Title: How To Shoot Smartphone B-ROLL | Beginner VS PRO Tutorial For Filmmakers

But there's a very simple trick to giving your videos that blurry background look. Here's what we're going to do.
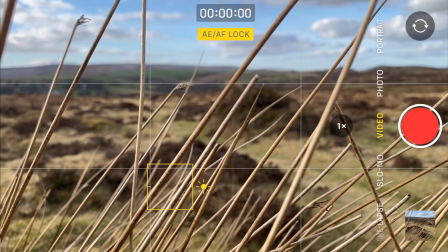12:24 I'm going to simply tap and hold to lock focus and exposure on this grass in the foreground and hit record.
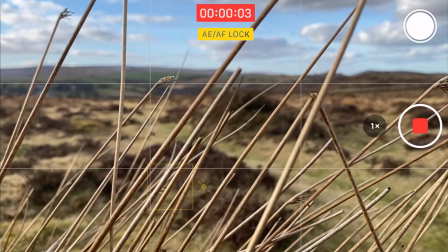12:30 I can now move my camera and I know that the camera will remain locked on this grass.
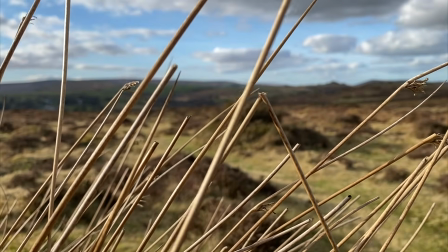12:35 This will really help give your footage a much more professional look. Creative mindset. Okay, I think it's really important to talk about having a creative and positive mindset when it comes to filmmaking and video production. A mistake I often see beginners make is that they'll set limitations on not only themselves, but also the equipment that they're using.
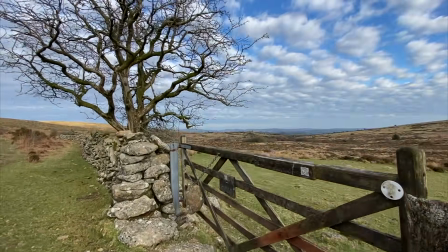12:55 Don't feel that just because you're shooting on a smartphone, you can't give your footage a more high-end look.
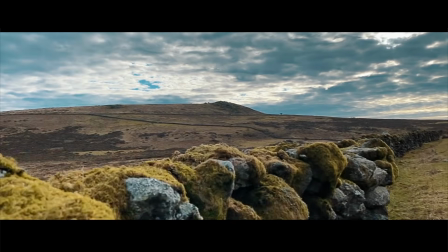13:01 It's totally possible to make your footage look cinematic and professional with the right mindset and a few accessories.
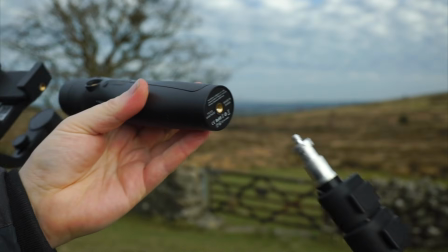13:08 Now, if you've been watching this channel for a while, you'll know that I'm a big fan of the gimbal light stand combo.
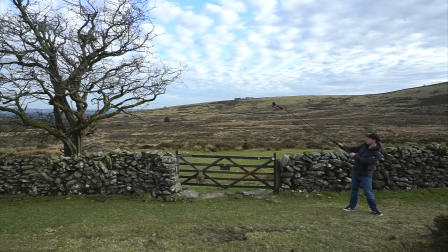13:13 This super easy to use and relatively cheap setup is a great way to give your footage that Hollywood look.
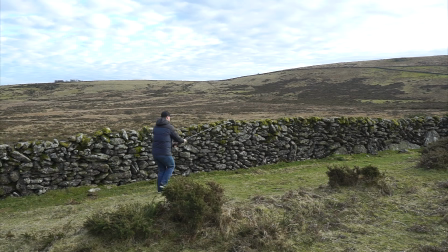13:19 Watch feature films and pay close attention to the way in which the camera moves. Then find ways to replicate that movement using your smartphone.
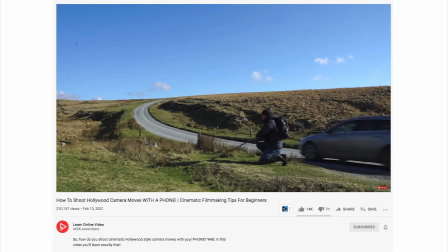13:27 This will instantly take your footage from beginner to pro. I've got plenty of videos on this channel dedicated to cinematic camera tricks.
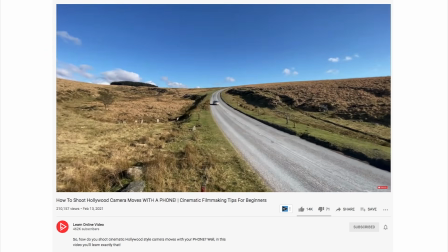13:35 I will link them below. Sunset shots. Now behind me here, I've got two Dartmoor ponies and this incredible sunset that I'd love to feature in the end shot to this sequence. The end shot, it's such an important one. It's really important that I get this right. Please don't go anywhere. Now, here is how a beginner might capture this end shot. Okay, we've got this beautiful sunset.
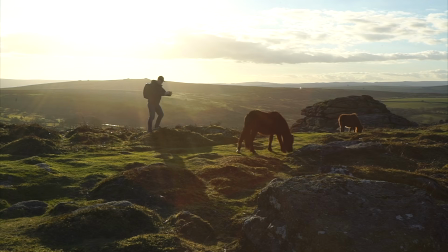13:59 I'm going to get nice and close to these ponies, back towards the sun. That way the sun is hitting my focal point and lighting it up. I know this seems logical, but just wait for the pro version.
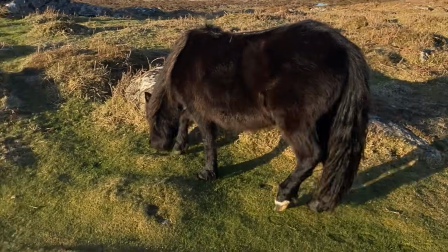14:10 I also want both ponies in this shot, so I'm just going to quickly pan from one to the other like this.
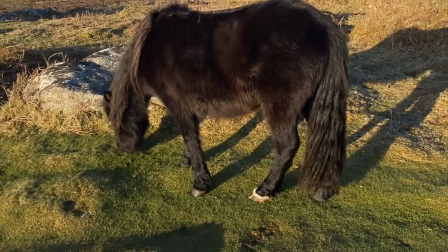14:17 Now, what was wrong with this shot? Let's break it down. Okay, again, it's shot at eye level, not particularly exciting, very ordinary.
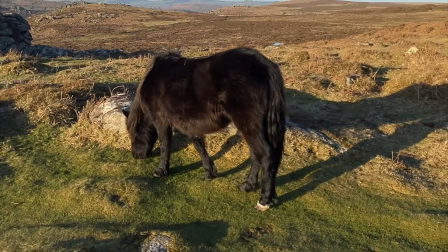14:25 No real thought has gone into camera movement. The footage is shaky and difficult to watch.
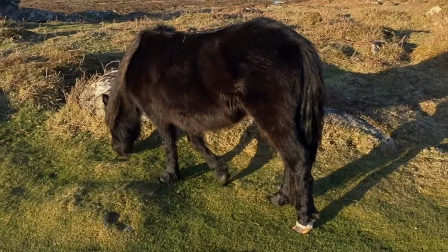14:30 The pan from one pony to the other seems aggressive, and the shot isn't framed particularly well.
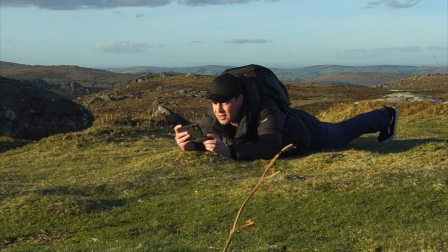14:36 Now, let's look at the pro version of this shot. This time, I'm going to get low to the ground and give this shot a much more interesting perspective.
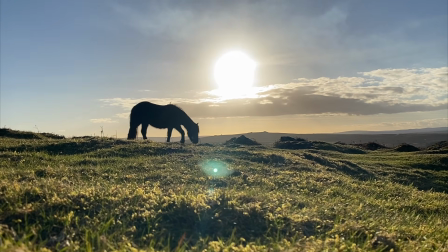14:44 I'm also going to shoot towards the sun this time and put my focal point between myself and the sun.
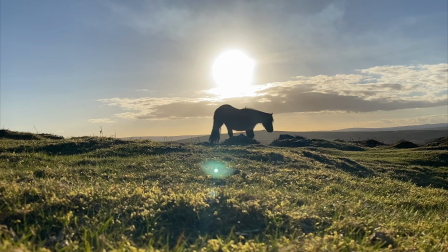14:49 This will instantly create a more high contrast look, giving my focal point this beautiful silhouette, as well as giving my shot these incredible sun flares.
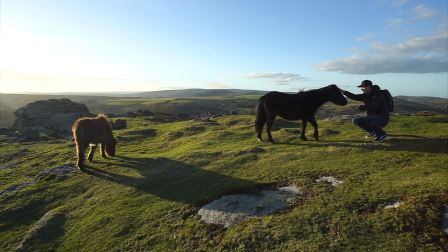14:58 Let's see a couple more examples. Don't worry, these things are nice and friendly. Who's your good boy?
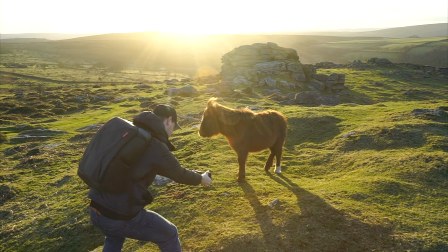15:03 Okay, let's try a basic orbit shot. I'm just going to orbit my camera around to the left, again shooting into the sun.
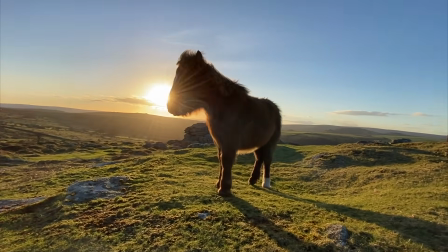15:10 This not only gives the shot more depth, but also allows our focal point to reveal the sun as we move our camera.
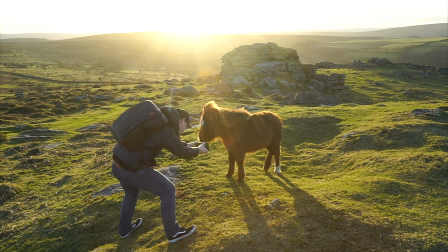15:16 This is the wide shot. Let's try one more. Same camera movement, only this time a bit closer using the standard lens.
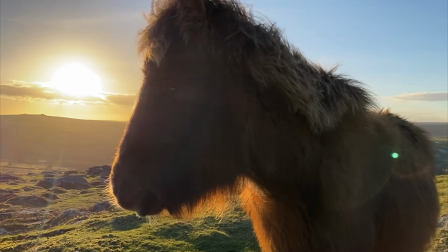15:23 Again, a much better shot, especially when you start to edit all of these clips together.
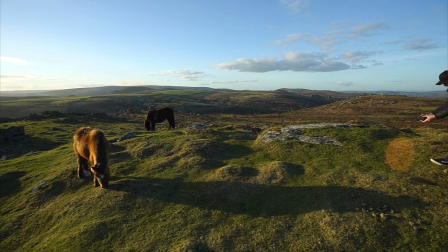15:28 Okay, now it would be absolutely criminal for me not to get this shot whilst I'm here. The sun isn't going to last long. I want to make the most of it and grab another potential end shot pushing forward across this landscape.
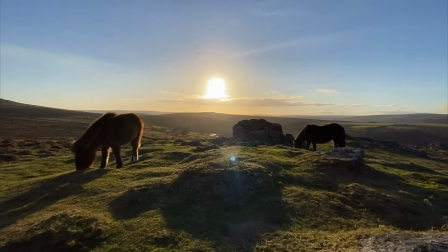15:41 Yes, this is exactly what I'm looking for. A smooth push forward. This shot has everything.
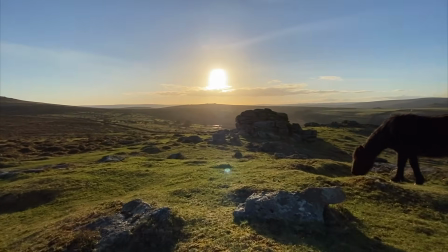15:46 Smooth camera movement, wildlife, the sunset. This shot really shows off the landscape and would be a great way to end this sequence. Okay, so we've now captured all the footage needed to create 2 B-roll sequences. Let's start off by looking at the beginner B-roll sequence.